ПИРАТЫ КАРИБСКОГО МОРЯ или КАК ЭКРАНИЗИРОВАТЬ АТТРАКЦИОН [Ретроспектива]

Диснеевцы попросили оценить кассовый потенциал проекта и возможно ли, чтобы из этого получилось что-то большее, чем телефильм ради копирайта.
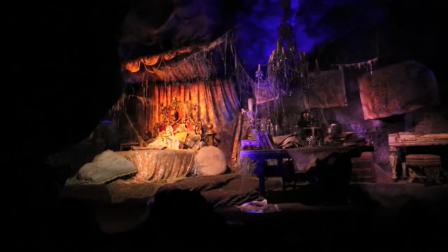Почему Брукхаймер? Да потому что за его плечами уже были весьма успешные мужские картины в жанре бадди-муви и не только.
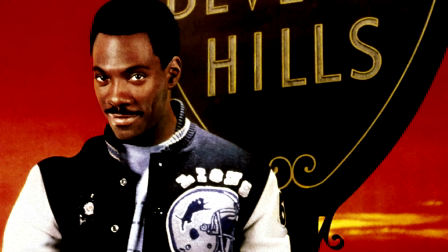Среди которых «Плохие парни», «Полицейский из Беверли-Хиллз», «Скала», «Лучший стрелок», «Армагеддон».
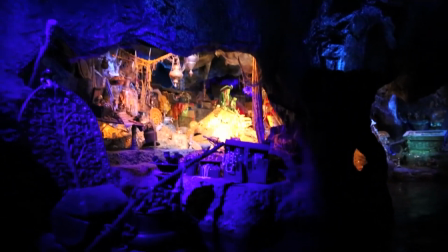Диснеевцы думали, что если и делать из «Пиратов Карибского моря» блокбастер, то только под руководством такого продюсера.
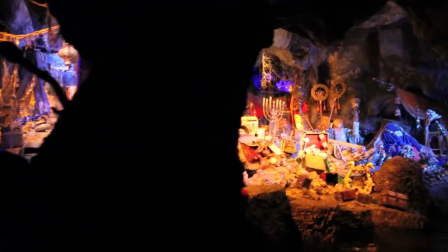Увы, Брукхаймер ответил отказом, заявив, что пиратские фильмы в чистом виде — это гарантия провала.
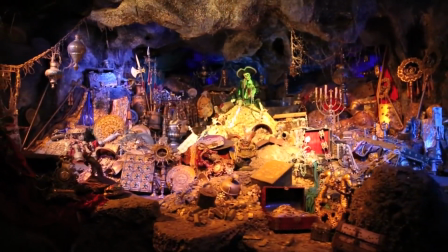Однако студийные боссы, услышав это, смекнули. Ага, а если это не будет чистый пиратский фильм? Они достали самый первый набросок сценария Эллиота и Россио, сдули с него пыль,
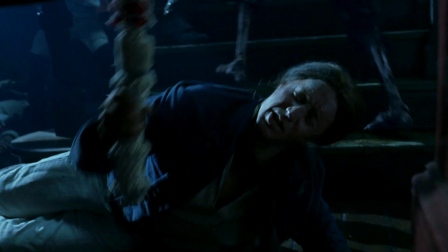позвали эту парочку доработать их концепцию, включить в итоговый вариант капитана Джека, Тернера и Мисс Свон.
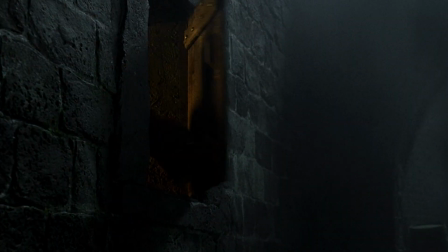Те с радостью согласились и населили сценарий Уолпера и Битти скелетами и проклятиями.
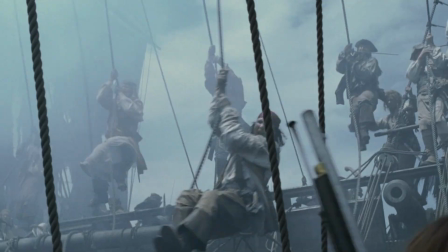И все это вновь презентовали Брукхаймеру. Продюсер смекнул, что сверхъестественные события позволяли сделать картину более эффектной,
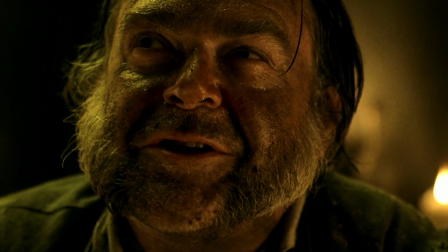чем прежние реалистичные пиратские постановки, и выделить ее на фоне прочих попыток реанимировать жанр.
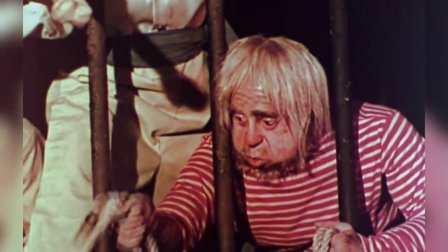И вот тут уже игра стоила свеч, ведь теперь реальный аттракцион имел все шансы стать настоящим аттракционом на экране.
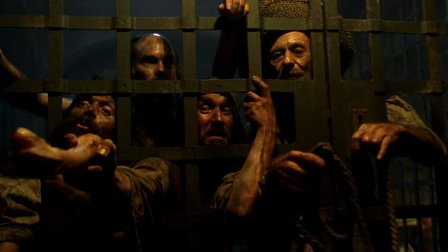И тут уже можно было преуспеть. Только продюсер поставил одно условие.
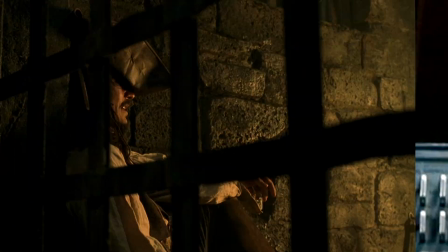Он соглашается работать с проектом, если Джека Воробья сыграет не Мэттью МакКонахи, а какой-нибудь неочевидный актер.
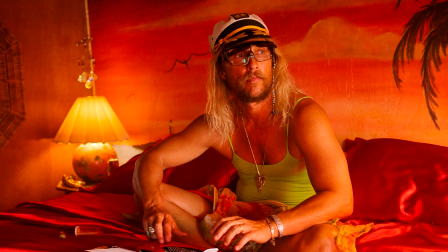И вот так МакКонахи пролетел с этой ролью. Не он один, кстати. Поговаривали, что еще одним кандидатом на роль мог быть Хью Джекман.
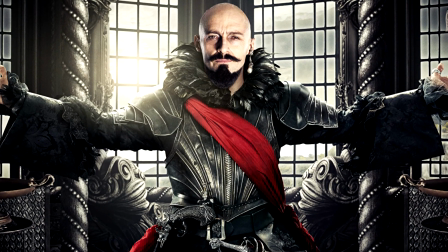Мол, именно поэтому даже персонаж получил имя Джек. Но это все слухи.
Так-так, Джек Воробей, не так ли?
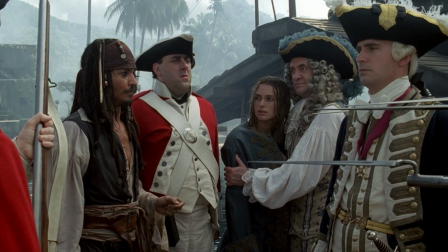Капитан Джек Воробей, мой друг. А где же ваш корабль?
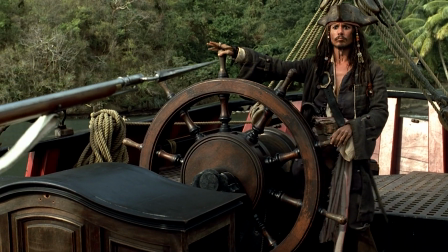На самом деле Джонни Депп — это находка для фильма.
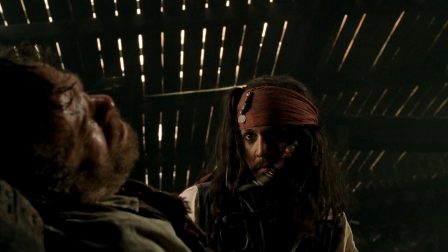Именно он сделал из весьма пресного пирата в сценарии того героя, которого мы знаем и любим.
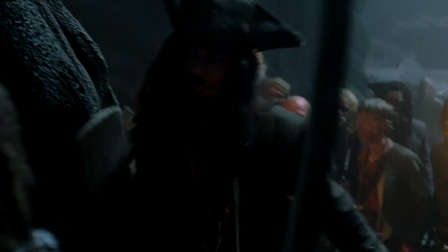Это без сомнения культовый персонаж, один из самых запоминающихся киногероев современности.
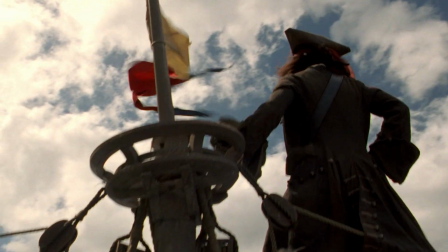Когда он впервые появляется под заглавную музыку, стоя на мачте утлого ялика,
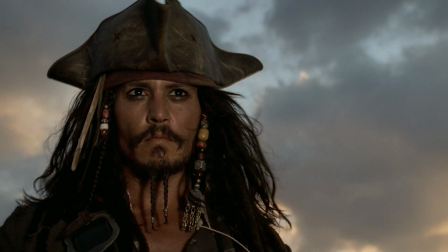каждый зритель понимает, что это настоящий дух приключений, воплощенный в образе этого человека.
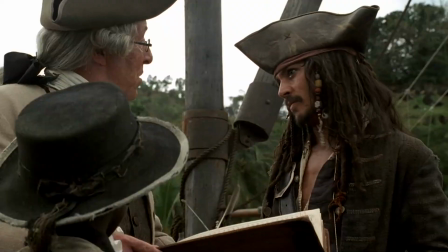Его реверансы в сторону повешенных, то, как он припарковывает свой парусник на дне причала, его повадки — все это очаровывало буквально буквально с первых мгновений.
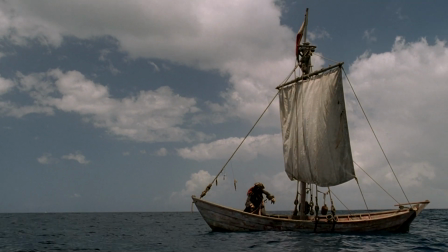Я всегда говорил, что эта сцена — это образец того, как нужно представлять персонажа.
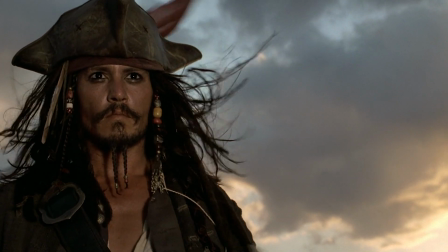Без единого слова, но благодаря тому, как он себя ведет и что нам показывают, мы понимаем, кто это и каков его характер.
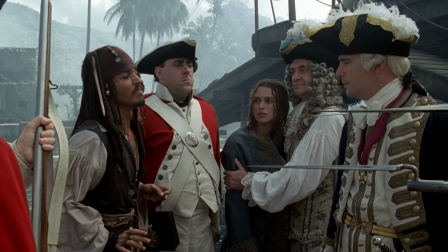Дальше больше. Джонни в этом образе крадет каждую свою сцену. Можно сказать, что его игра оригинальна от первой до последней минуты.
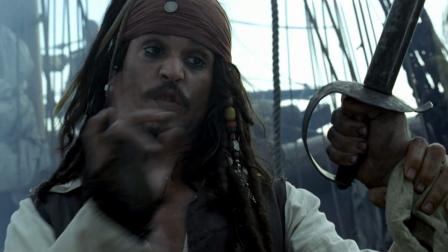Он раскован и абсолютно независим. Ни в одном другом фильме не было подобного пирата, даже похожего человека не было.
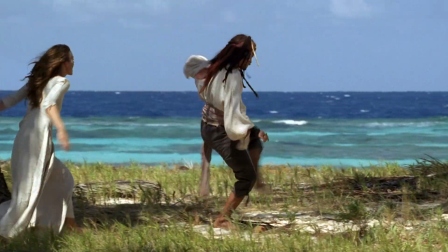Он до невероятия нелеп и забавен для окружающих, но в этом своем поведении он абсолютно искренен и даже трогателен.
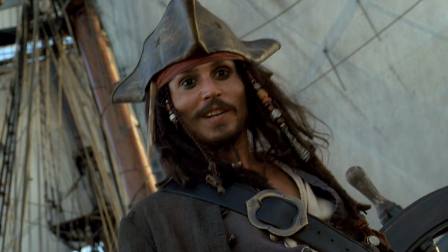Неважно, насколько плохи дела, в нем всегда присутствует некий безумный оптимизм. Его цель – это корабль, который олицетворяет для него свободу.
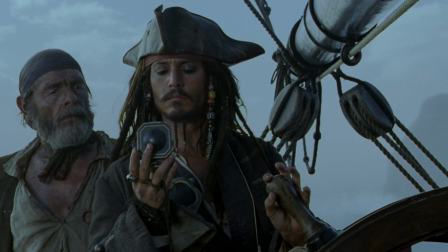Он хитрец, плут и мошенник, но он славный малый.
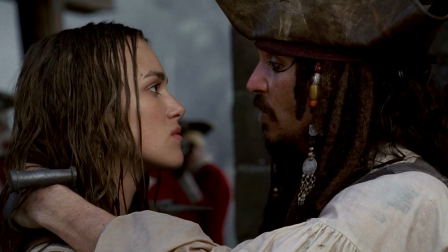У него есть свой некий кодекс поведения, однако что в этот кодекс входит, а чего там нет, нам неведомо.
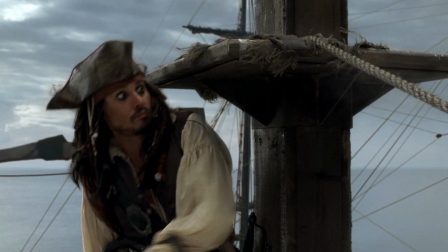И оттого поступки Джека совершенно непредсказуемы. Сейчас уже невозможно представить, чтобы капитана Джека Воробья сыграл бы какой-нибудь другой актер.
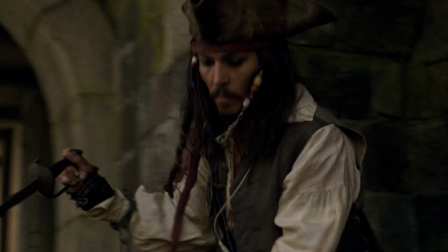Этот пират такой и стал таким благодаря именно Джонни Деппу.
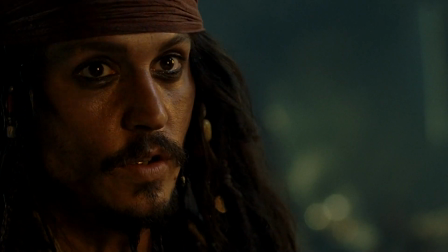Изначально персонаж планировался как второстепенный, как вы поняли, но Депп сделал его настолько выпуклым,
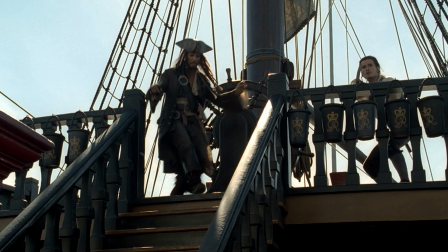что пиратская франшиза Disney в последующем стала ассоциироваться только с ним.
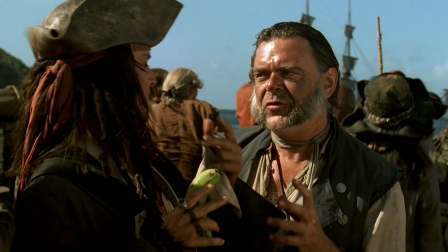Воробей и задумывался как колоритный пират, но Депп повысил его эксцентричность и своеобразность настолько,
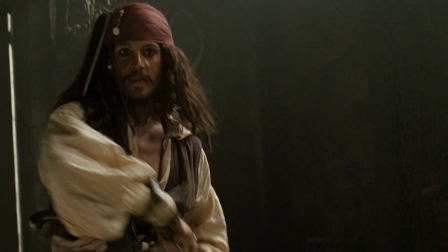что боссы Disney пришли в шок от увиденного на репетициях. Вот что говорил сам актер о такой реакции студийных начальников на его Джека.
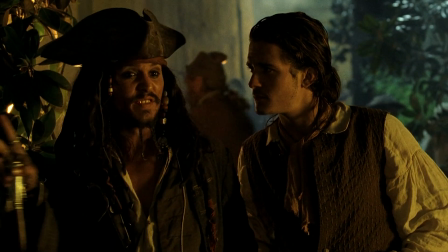Цитата. «Они очень нервничали и боялись, что никто не поймет ни слова из того, что говорит Джек Воробей.
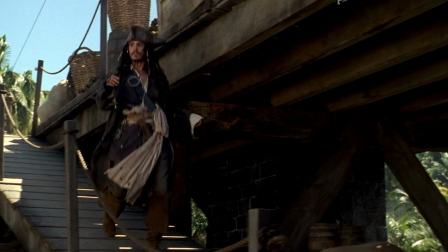Я получал от них звонки с вопросами. Он что, пьян? Ты пьян? Что не так с его руками?»
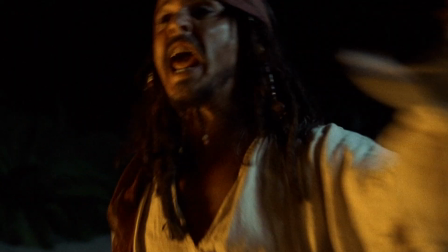Но это меня ничуть не обескуражило. Это меня подпитывало. Я знаю, что они беспокоились, но я делаю свою работу.